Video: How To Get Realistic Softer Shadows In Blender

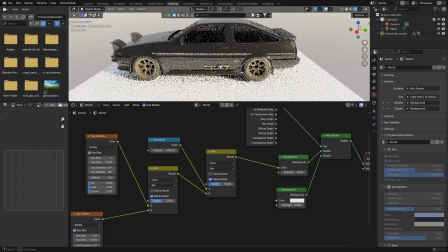[4:02]
If you bring it up to like maybe 6000, it'll make it a lot more like, give it that blue kind of tone. And you can see if I add, so if I add here and go to layout,
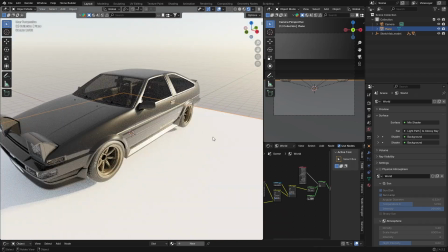[4:16]
we add something like a grass, so we add some grass here.
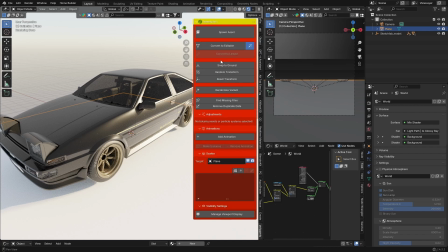[4:23]
So just bear with me, we go to maybe use this, boom, add the grass, bam.
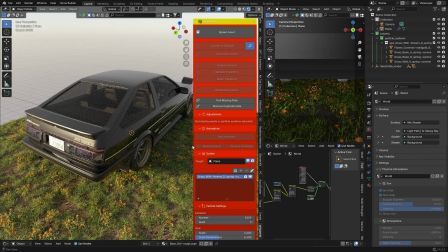[4:32]
And you can see we've got that nice shadows, but they aren't too harsh.
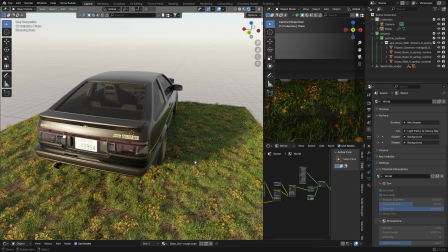[4:36]
So it kind of like blends nicely with, you got that nice shine, but it just gives the lighting a nice little kind of an effect. Whereas if I, yeah, didn't really use that, if you're looking through the window, you got those nice reflections there.
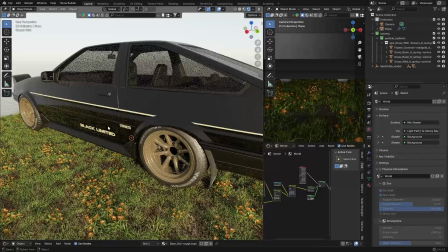[4:51]
So this is a nice way to light it. It just gives you a bit more control
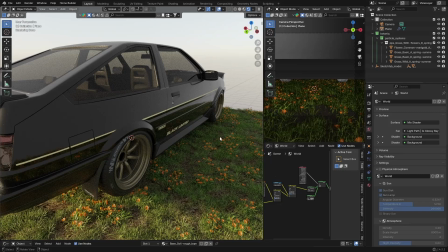[4:58]
of the lighting, you can see the shadows then become nicer. It's not as harsh, whereas it like kind of just blends into the scene.
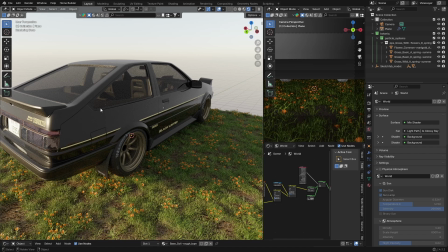[5:07]
You've got those nice realistic shadows. In my opinion, this is the nicest way to create the shadows in Blender with a little bit more work. But if you are doing like interior scenes as well, or just outdoor scenes where you want a bit more realistic shadows, this is the best way to create that lighting in my opinion. So hopefully you enjoyed the video.
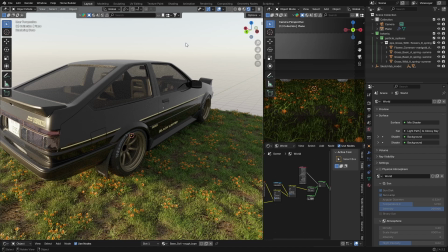[5:26]
Make sure you hit the subscribe button, and I'll see you in the next video. Peace.